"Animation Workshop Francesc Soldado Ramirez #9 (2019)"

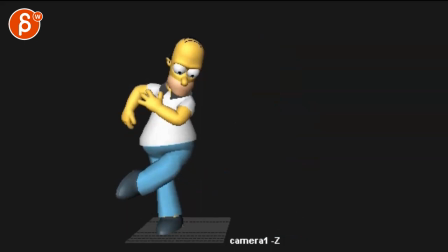would work on the bigger timing changes before I went to more foot detail and stuff like that just
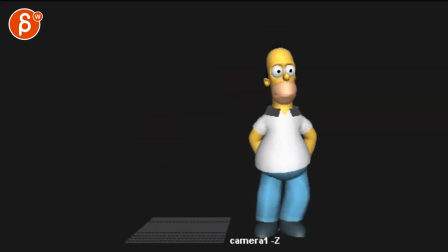because I think there are bigger changes to be made
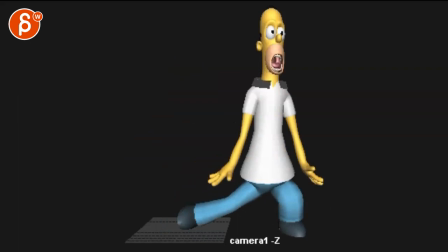before going into the nitty-gritty details there so I'm
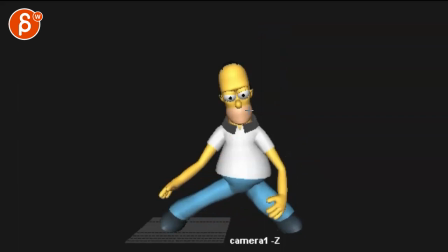going to leave it at that let me know if that's something that you can do you're willing to do and the other thing just just as a note here
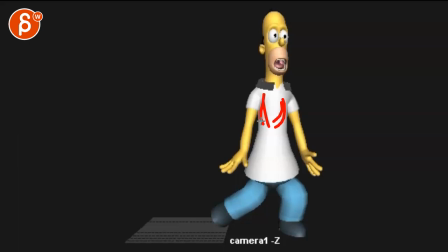but because he is on the bigger side when you stretch that's still technically it's imagined
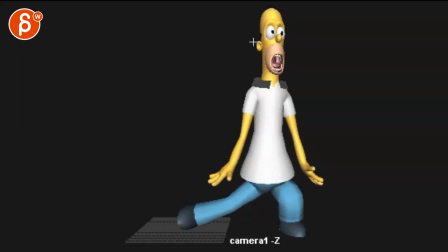there is there's a rib cage it's that it would make sense he can stretch and that's fine versus the heads don't forget even in
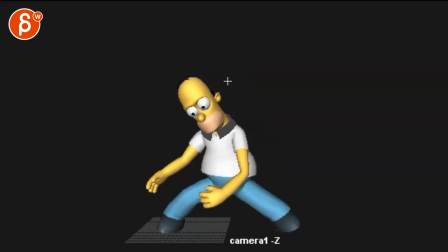cartoon land of course there's always you know a style difference especially in 2d but imagine
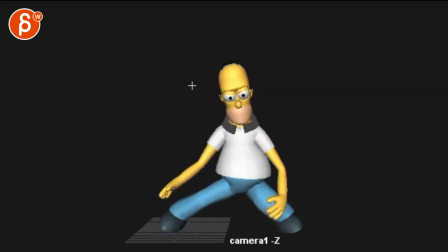there is there's a skull a bone in there so when you do a
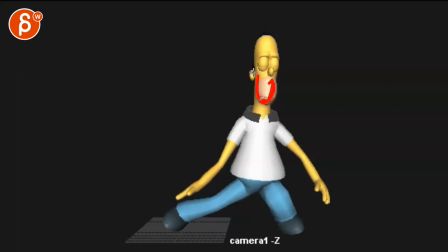stretch I would try to stretch by widening and opening the mouth and you
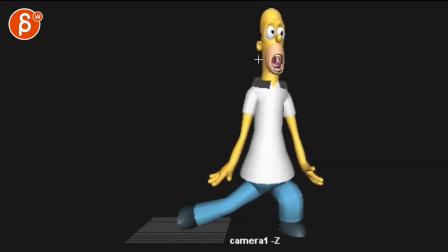can potentially even maybe flatten the the ears and open up
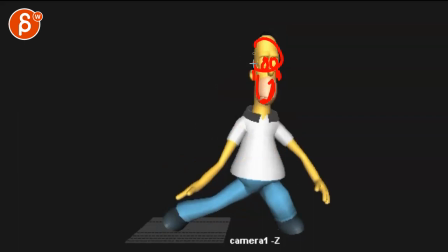uh eyes really big but technically I would try to avoid a
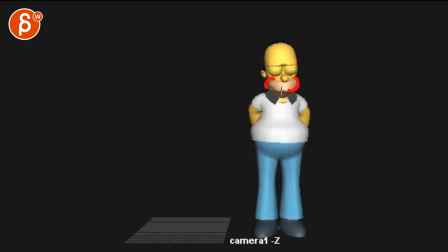skull size change because then that here you can do by pushing out the cheeks flattening maybe flatten the nose a bit bring out those ears all those
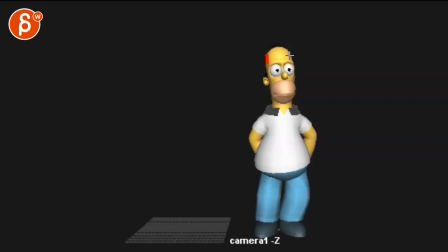kind of visual cues of a squash but not widening the head and then coming
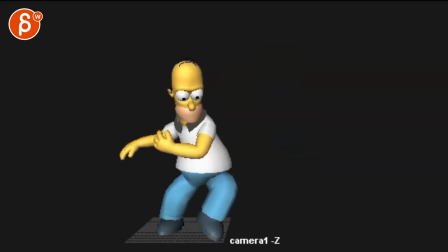back to a thinner version you're just getting cg it kind of starts to look like a water balloon head and
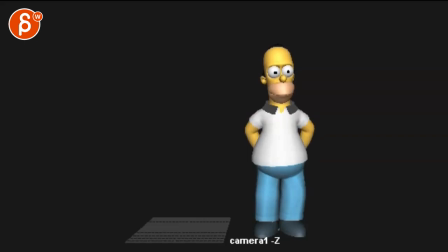of course there's always a time and place to do something like that but as of now i would try to just keep it in the in the realm of let's make this somewhat
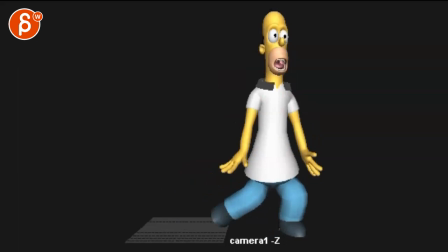i'm not gonna say real that sounds wrong but more plausible in terms of fat and muscle and and skeleton
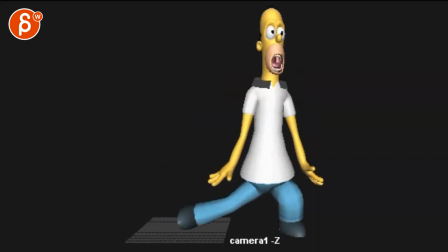so even cartoon land there's this there's a slight realism to it just this i'm not quite sure this
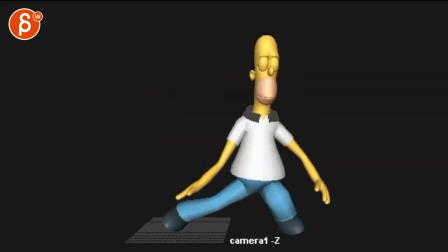works they're being so stretched again for it's not just for that path it just seems more like i could pop it pops up and it doesn't seem like a directional stretch given the speed and momentum
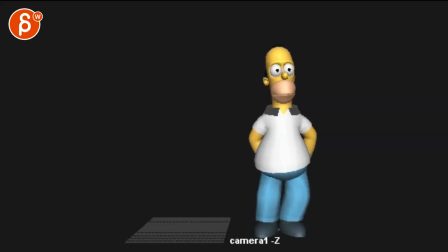anyway i'm rambling i'm gonna leave it here if you have any questions let me know let me know if you want to do another version of this i'm not quite sure uh how many versions you want to go in there in terms of fixes and polish.
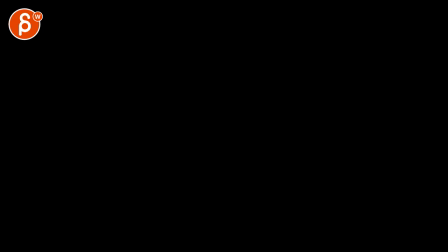All right. Thank you. All right. There's an email. You can sign up. You can start whenever you want. You can submit whenever you want. You get 16 submissions. Either way, a like and subscribe would be awesome. All right. Thank you.